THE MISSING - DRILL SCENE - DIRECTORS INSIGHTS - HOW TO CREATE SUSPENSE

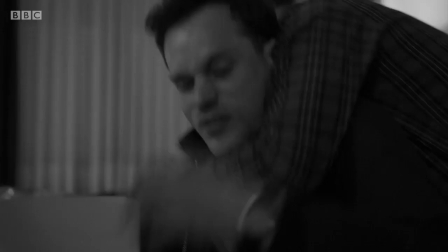So anything that's shot with her was shot without any of this violence that we see. and even her reaction her running off here that's just us telling her to
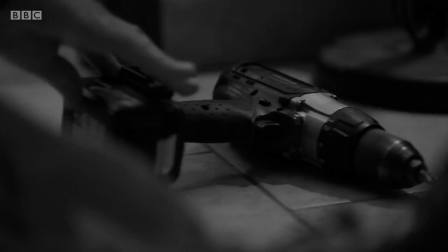you know run back upstairs to your bedroom yeah it's great to be in tight and have that movement also sometimes just to come wider
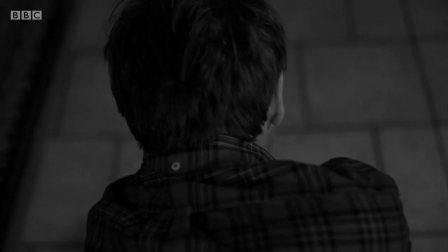and to see the action teeing up what's about to happen so we don't actually have to see it happen this shot here i love it it's actually
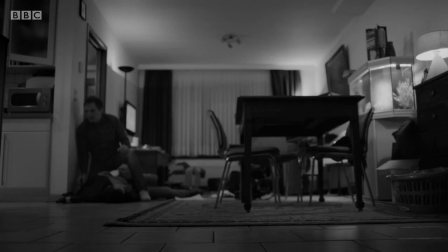not uh one of mine it's the idea um from the dop laurence de gator um just to be on his back there i think it's great
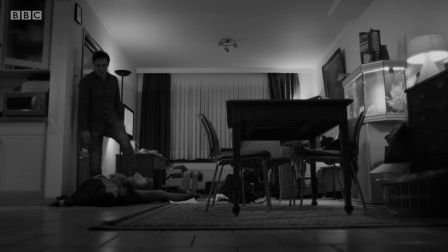when you don't see the violence when it's played out of shot and just to see that blood splatter and yeah the blood's out of focus and
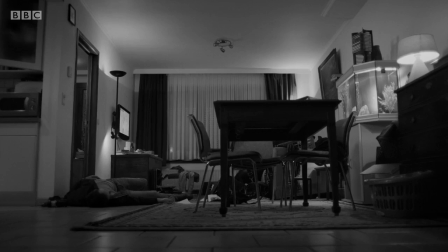we never actually saw the gore but i think that makes it all the more impactful the blood's actually visual effects that's from the david fincher school of
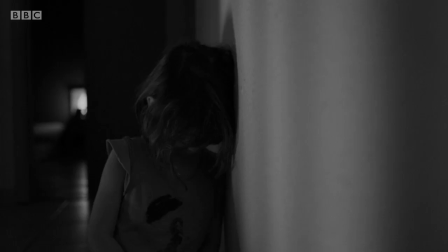directing you don't need to reset clean up each time you can just roll the scene and then have more control in post
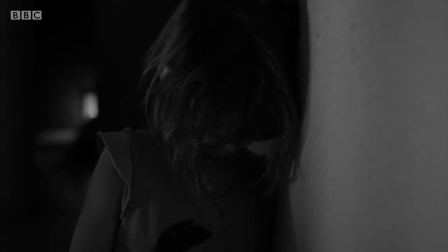over where you want the blood to go final shots in episodes are really important and take a little bit of thinking about and i love what our director photography has done
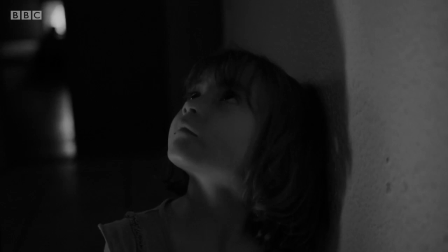here just goes to show you don't always need a big jib or a dolly actually the right movement in
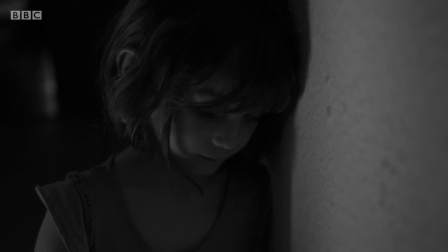a with a handheld camera can be really impactful pushing in here to that great performance from the young actress
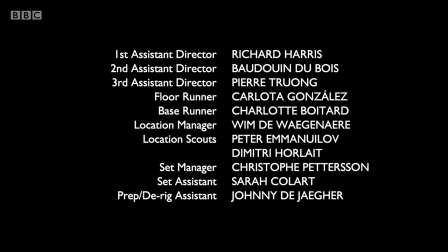thanks for watching let me know if there's anything else you want to know about the scene let me know in the comments down below do subscribe because I will be posting more
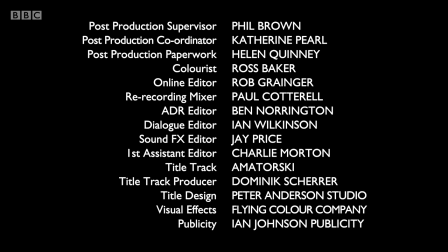of these and also there's the announcement on the mentorship program to come also directed another series for Jack and Harry Williams
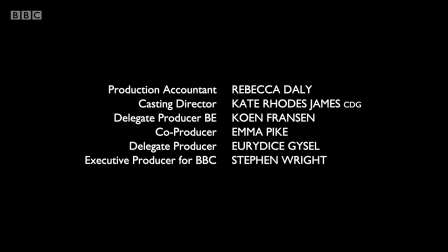the writers of the missing which you can check out on Netflix that's called One of Us.